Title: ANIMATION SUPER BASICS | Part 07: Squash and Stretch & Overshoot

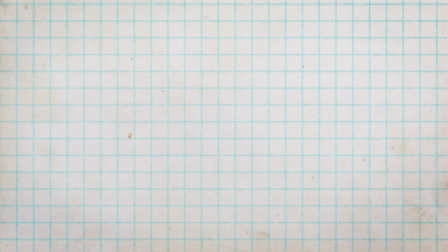Hey, what's up, everybody, and welcome to episode 7 of Animation Super Basics.
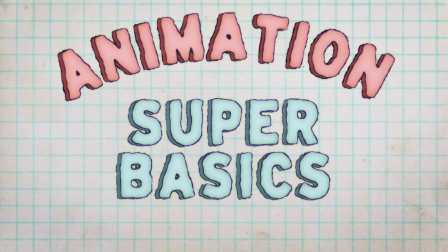Today, we're going to be talking about two different subjects. We're going to be talking about wind up and overshoot, and we're going to be talking about squash and stretch. Now, these are two animation, I guess, fundamentals and principles that are a staple in animation,
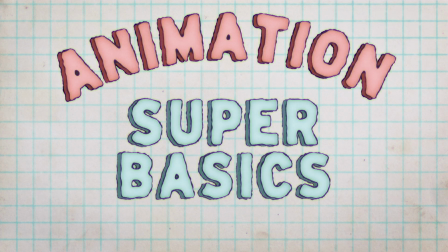and it's going to be a short and simple one, partly because this topic pretty much is just that. And also I had a thing yesterday and I drank too many,
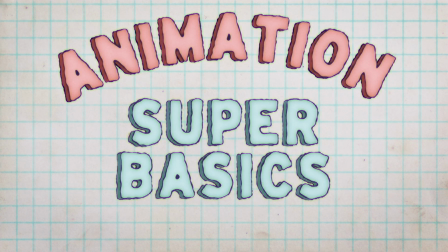juice boxes and, I'm struggling today. So, all right, let's get started. All right.
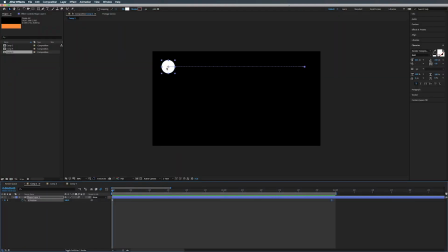So here we are in Adobe After Effects and look, it's our old friend, the dot that moves from left to right. And he is still moving from left to right. He's got little easy ease keyframes.
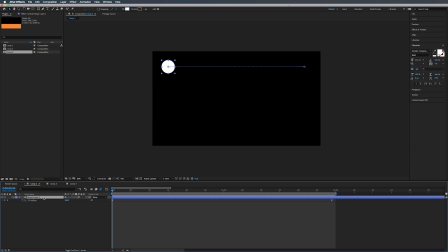So let's give our friend a friend. So we're gonna duplicate this shape layer. And we've done this before. You select position, bring that down.
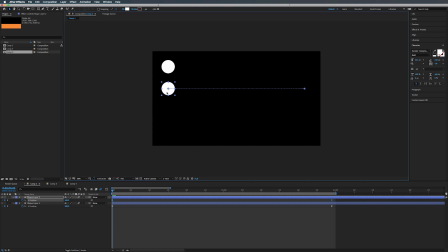All right, so the first thing we're gonna take a look at here is wind up.
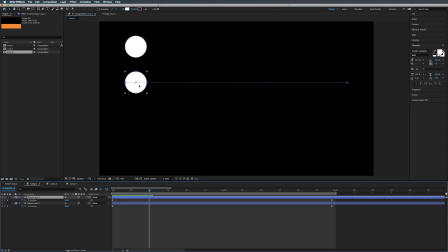All right, so if we go ahead maybe like 10 frames here, we see its position is right here. So what we can do is click on it, hold shift, and we're gonna bring this, see, this is the original position,
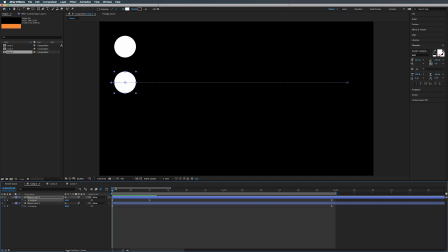and we're gonna bring it over to here. All right, so wind up is getting ready for a movement. Before you make a movement, you wanna kind of build up to it to give it more impact. And that is what our wind up is doing.
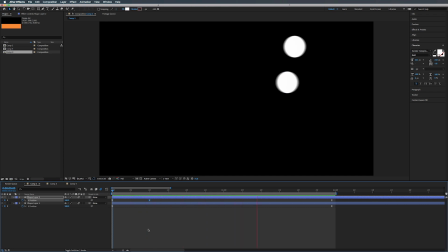So if we play this back, you see it pops back and then pops forward.
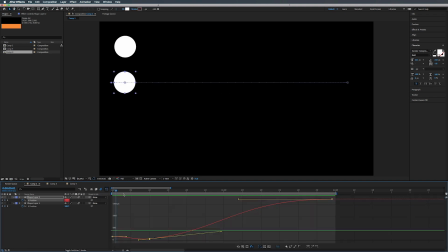And of course we can play with these keyframes. All right, let's play this back. Cool.
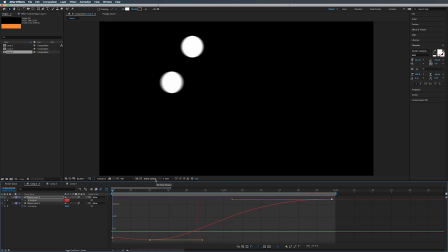All right. So that is our first example.
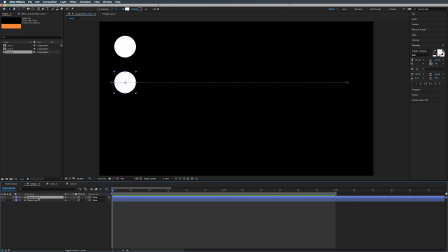Already. All right, so now let's duplicate our second shape layer here. Hit U, bring up the keyframes, click on the position, and let's bring this down like this, like so. And we're gonna delete the wind up keyframe that we created.
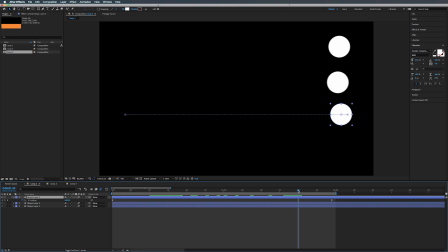All right, and now we're gonna go to 20 frames, and we're gonna do the same concept except on the other side. So if we take it and drag it past this point, which is the original point, and bring it over to here.
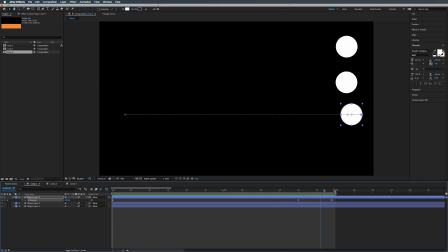All right, so that's overshoot. And it's basically what it is. It's overshooting its final position. And of course, again, this is representing motion, power, speed, velocity,
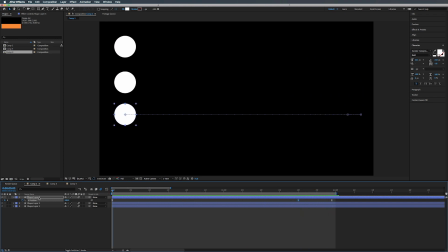deceleration, all that stuff. So let's duplicate our layer one more time, and we're gonna talk about squash and stretch. So duplicate that, U, X, so position keyframes, move it down, bam.
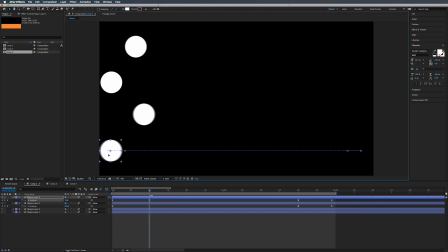So let's go to 10 frames and let's move this backwards. Let's create another thing like that.
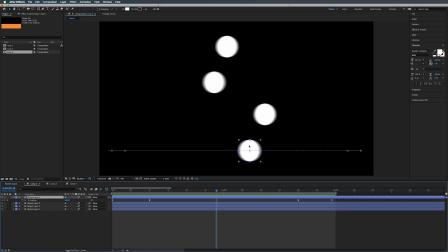In the middle of this move here, we want our ball to be stretched horizontally.